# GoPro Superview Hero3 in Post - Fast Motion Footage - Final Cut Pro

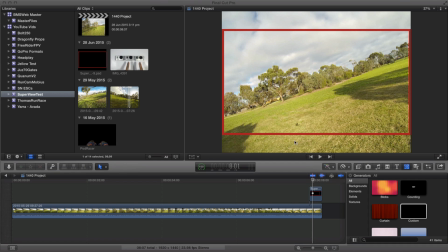And that's what you're actually seeing. So as such, when you're flying along, you're seeing this extra movement here and also the extra movement up top. So hence giving you an impression that you're actually traveling quite fast.
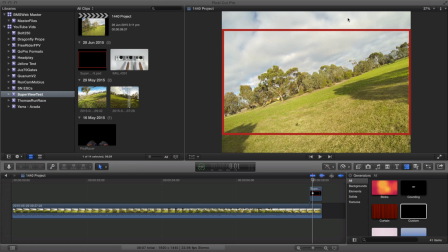And that's what we want with especially the mini quads when you're flying down low. You want as much movement going past the camera as possible. So this is why a lot of the pilots are actually using Superview.
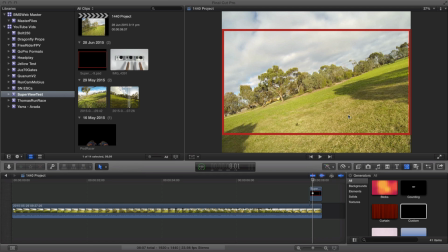So you're wondering now, if you're filming, say for argument's sakes, with a GoPro Hero 3 Black Edition, how can you achieve Superview?
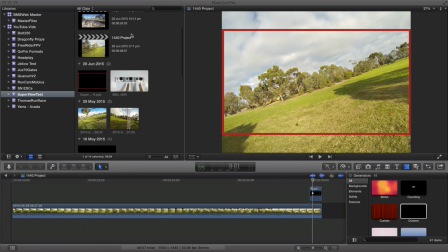And I'll show you exactly how you go about doing that. It's actually really easy to do.
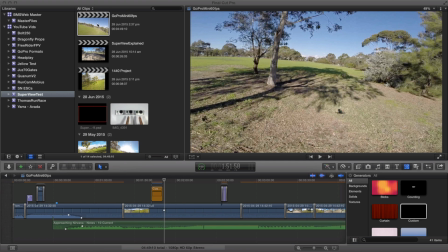Okay, we'll go to this project here.
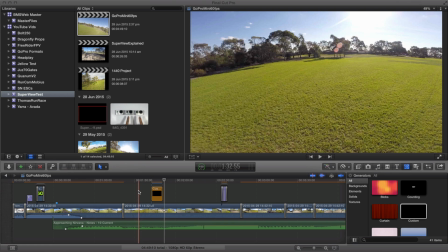And what I have here is a video that's been shot with GoPro Hero 3 Plus in Superview.
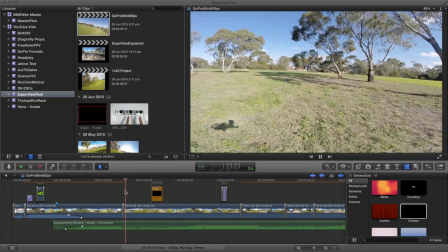And what you're essentially looking is that full frame image and it's actually been squished down and everything's sort of squashed a little bit.
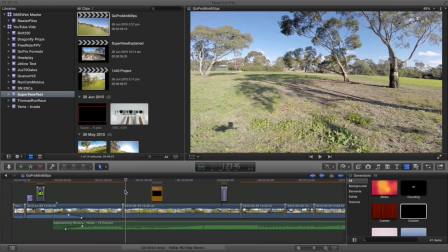But generally speaking, looking at trees and all that, you're not going to really notice that unless you were flying slowly and looking at people or looking at cars and realizing that things are slightly distorted. But having said that, it does give you a good impression of speed. So what we'll do is move on to here.
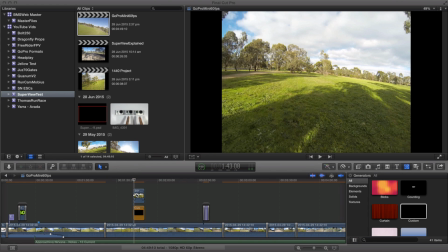Now this is the footage from a GoPro Hero 3 and it's recorded in 1440 resolution. So as such, it's actually using the full sensor. So to make this actually look like Superview, it's actually really easy to do.
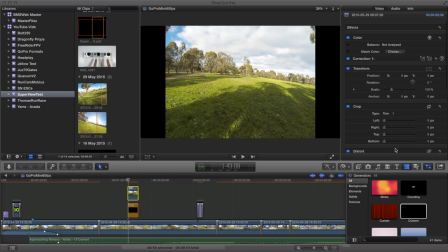All you need to do is get into your editing application, and I'm going to do some scaling.
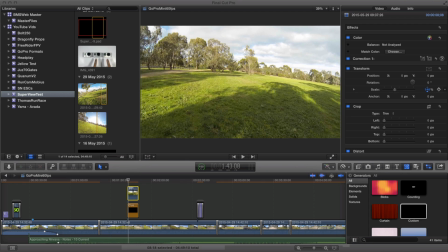Now, you don't want to scale this direction because that's basically going to give you exactly what you would see at 1080p in normal widescreen.
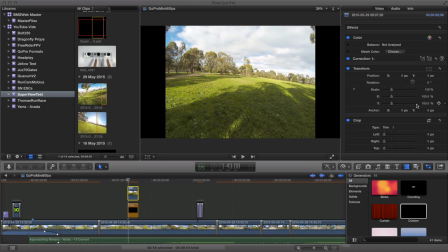So what we want to do is actually scale it, but we want to only scale it in the X direction. So what we want to do is stretch this video out that way and that way because we don't want to lose any information from the bottom or the top. So we'll scale only in the X direction.
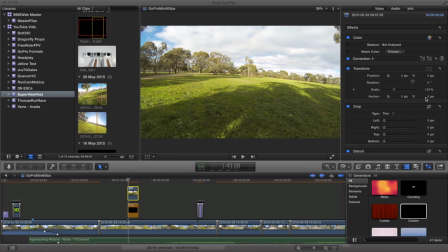And once you do that, you're essentially looking at Superview.
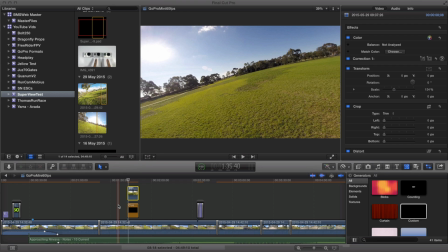So this is footage here from the GoPro Hero 3 Plus, and the footage over here is from the GoPro Hero 3.
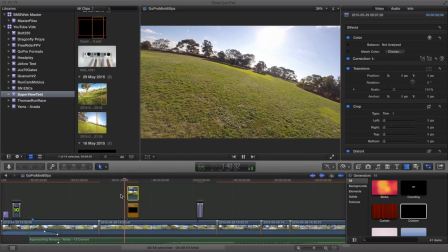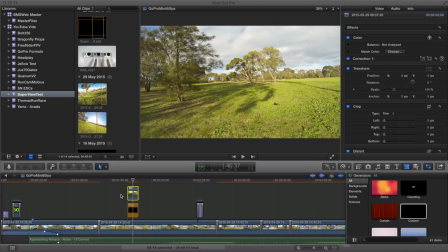And there you go, pretty much exactly the same thing. So, and I've actually done a side-by-side comparison, actually compared them, and it's exactly what's actually occurring. So essentially you're recording the full image from the full sensor. So this is a good little trick that you can actually apply to the GoPro Hero 3 Black Edition.
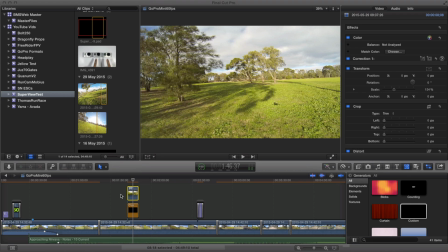And if you've obviously got the GoPro Hero 3 Plus or the 4, well, this doesn't become an issue, but Superview is a really good way of actually filming your videos and actually achieving image that looks really pleasing to the eye, and you're seeing a lot of movement, and as such it looks actually quite fast.
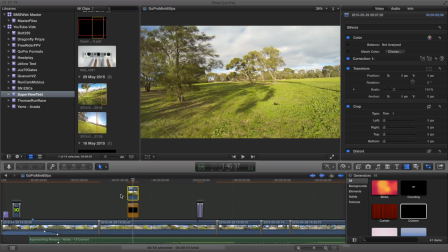So this is one way of achieving Superview with the GoPro Hero 3 Black Edition. I hope you found this video useful, and I'll leave you to watch the rest of the video. Anyway, I'll catch you guys later.